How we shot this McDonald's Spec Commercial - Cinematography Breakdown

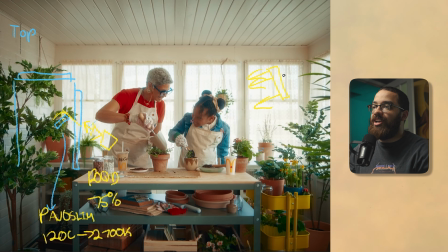1238s
So this is adding that warmth back into the scene, aligning with what the McDonald's colors and how that's supposed to feel. We just have tube lights in play here. I really wanted to showcase what a complicated lighting setup was in terms of the first scene.
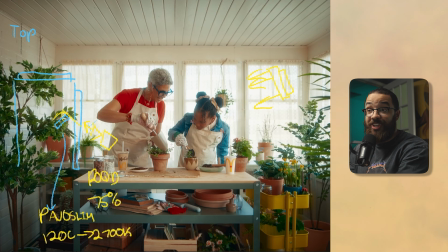1252s
And then we have the second scene here, which is, it feels like very much the same, but it's only lit with 2 lights. And this is because of what's in the room and what necessarily we have to light. This is a sunroom, so it's supposed to feel nice, bright and airy, primarily lit by the sun, which is our 1200D in this case.
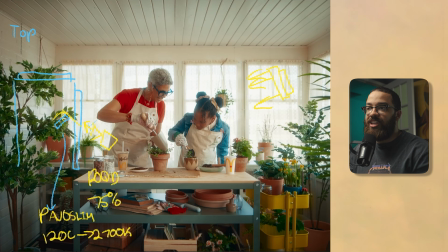1269s
And then it goes into how do we add a little bit more? That little extra 10% that gets you 100% there, which is usually wrapping the light with a small panel fixture or something a little softer than just a 1200D or source light like that. And this shot does so well just because of the camera movement,
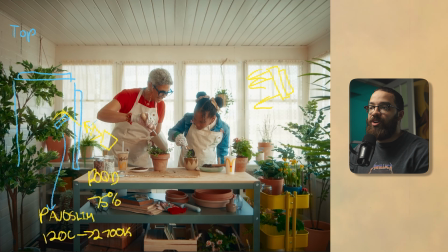1285s
as well as how the room is decked out completely with everything that is aligned, especially in this previous room here.
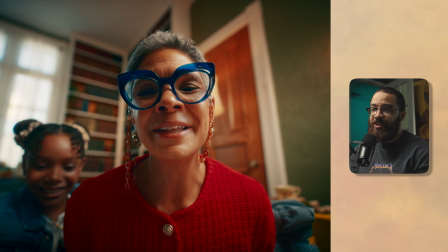1292s
There's so much interest, physical interest and color interest going on here. And I am supplementing that with all the lighting that's going on.
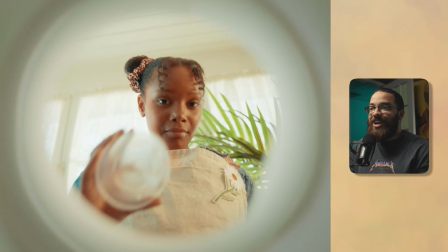1300s
And the reason why this shot does so well and all the shots in this piece do well is because of the direction.
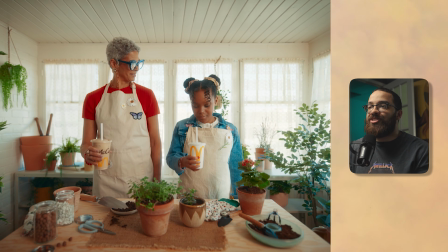1306s
And it was because of the alignment. This is supposed to feel like a McDonald's commercial. It's supposed to feel fun.
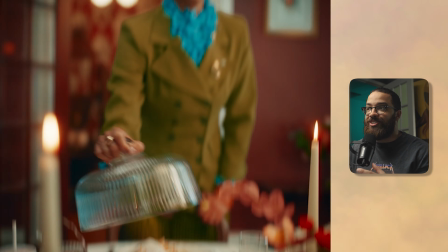1311s
It's colorful, airy, and we want some sort of feeling so that the viewer can relate to this.
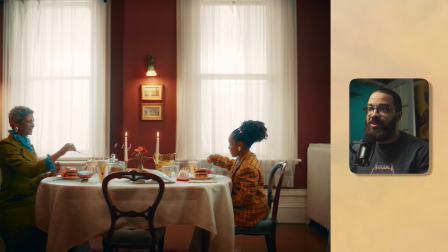1318s
I really related to this story because this is exactly what I did with my grandma, especially with my siblings when I came home after school sometimes.
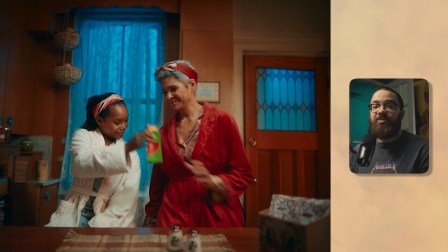1325s
And it really helps aligning with what the brand is supposed to be, what it's supposed to feel like, and what their basically anthem and identity is supposed to do that. So if you can align what the brand is supposed to be and the message that they're trying to send, especially as a director, cinematographer, anybody in key roles when it comes to production, this will put you ahead creating work that will get you hired.